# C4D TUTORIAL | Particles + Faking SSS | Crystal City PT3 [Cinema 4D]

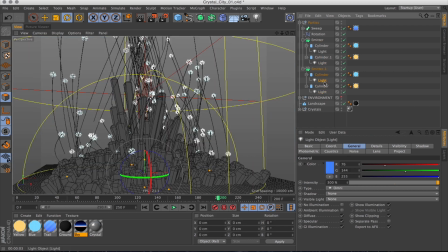504s
And here comes the part about making subsurface scattering. Well, something like subsurface scattering, because I don't want to extend my render times much. So I'll hack the system by going through our lights and just making copies of them.
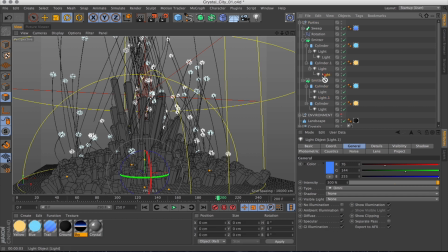522s
One by one. Just like one. Come on. There we go. Let's just make that one as well.
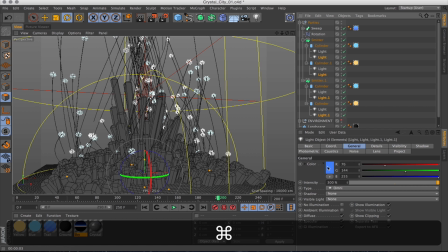531s
Now we can select all those copies and make the fall off a bit bigger.
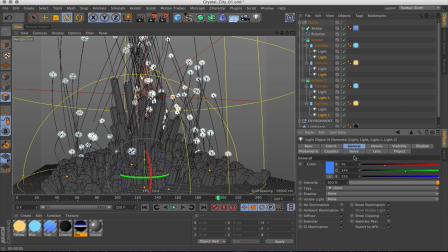537s
But while also slightly turning down the strength of them.
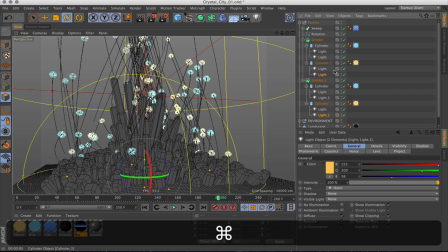543s
And we'll also go through and make the subsurface scattering lights all a bit more colourful, starting with the yellow ones. And actually, before I confuse myself, let's rename these lights SSS, subsurface scattering, so I know what I'm doing. Now let's do the blue ones and make those even more colourful.
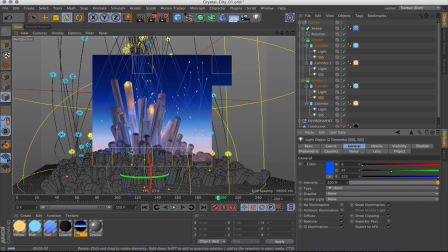564s
And render again, and we can see that we've got some extra added light on top now.
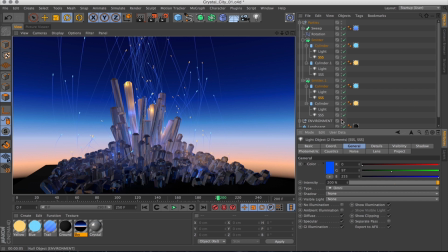569s
But we want that truly translucent subsurface scattering look, don't we? So I'll turn on the interactive render region so you can see the difference.
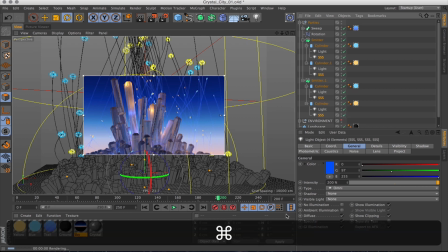578s
When we check ambient illumination.
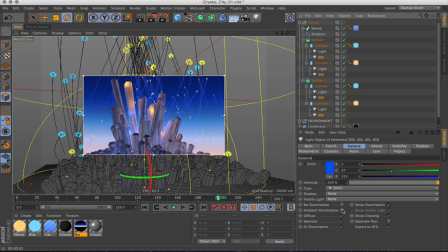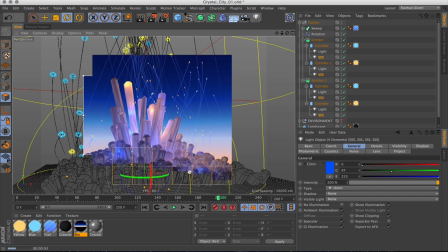587s
Boom. Not a massive difference, but it just makes it look a bit more translucent and illuminated from the inside.
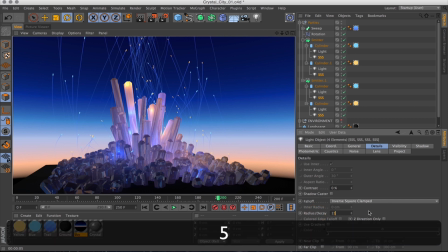596s
I'm actually going to go and change the fall off again and pull that back, limit it so it's a bit closer and tighter.
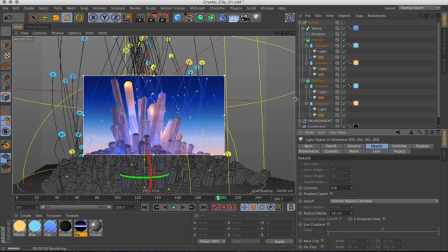605s
And actually, I think I want to increase the power again.
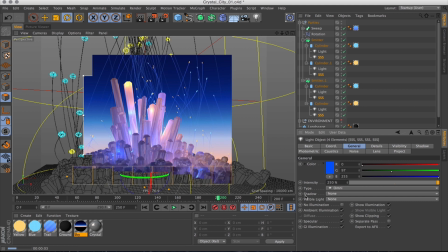612s
Still needs a few more tweaks. Let's tweak some numbers, shall we? I'm all about tweaking the numbers.
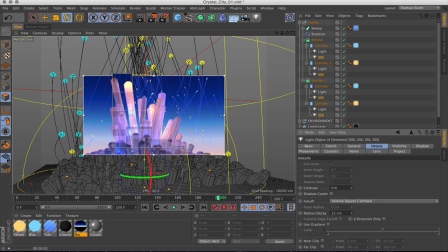620s
But now, I would say that this is pretty much done.
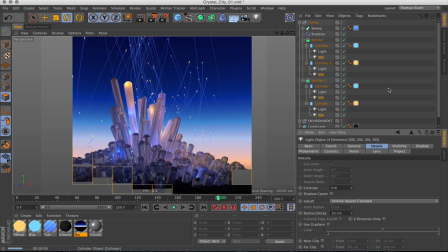629s
I believe the time has come to set up a camera in this scene.
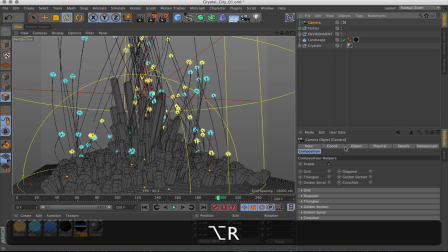633s
And I think I just want a really wide-angle lens on that camera, just to make the city look a bit bigger than it is.
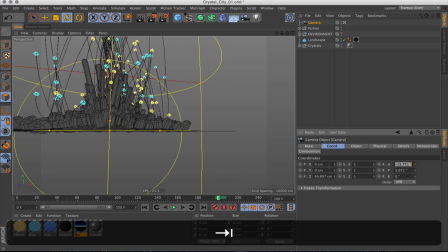642s
And to increase that effect, I want to move the camera really close to the ground and just angle it slightly upwards.
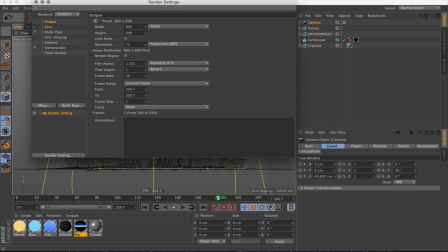651s
Let's just set up our project as well, so we get that 16:9 reference, so we're not working to the wrong aspect ratio. That'd be awkward. And while I'm here, I might as well set the right frame rate and tell it to render full range.
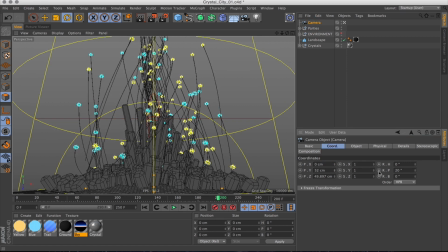666s
And I will just slightly tweak the position and angle of the camera. I think this is a pretty good start point, so at the beginning, first frame,
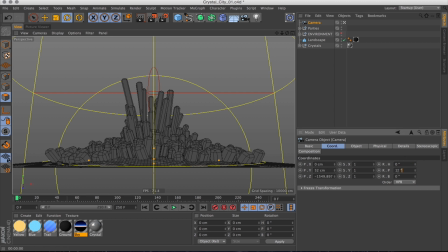677s
this is more or less what I want the camera to be like, just a rather wide opening shot showing the whole city like that.
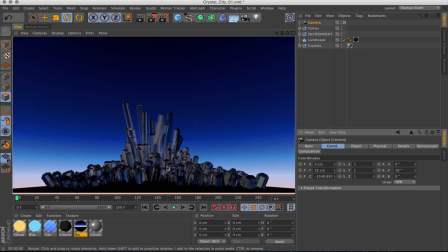685s
And you know what, see, like this, I think we can do with some highlights on the crystals.
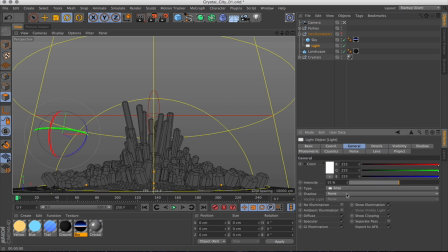690s
So I'll turn my light into an area light. I'll go into details and turn down the samples, because for a scene like this we don't really need many, but we do need it seen by reflection, and then angle the light towards the city so we actually pick some reflections up.
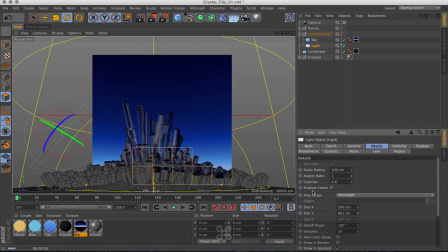706s
And then make the light bigger as well, so we can see the reflections. And probably increase the visibility multiplier.
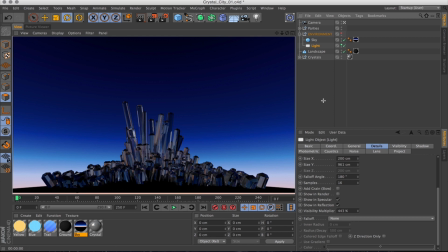715s
And then we get some stronger highlights. Good. I reckon this is going to look just fine with higher anti-aliasing, but I'll save that for final render.
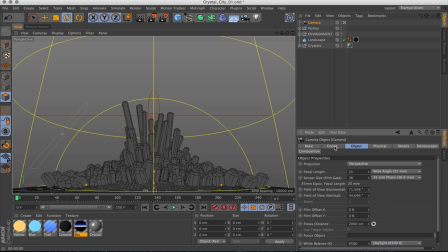725s
Alright, now let's get back to the camera. A good place to start with the camera animation is to set the start position. And I want it quite far away so you see the whole city. And then at the end frame, I want it much closer to the city.
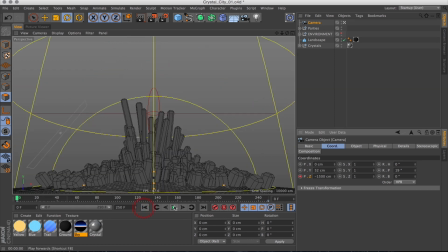740s
And I'll set a keyframe for that as well. So that kind of slowly animates towards the city as the particles shoot up. But somewhere around here, I want it to start tilting up and following the particles.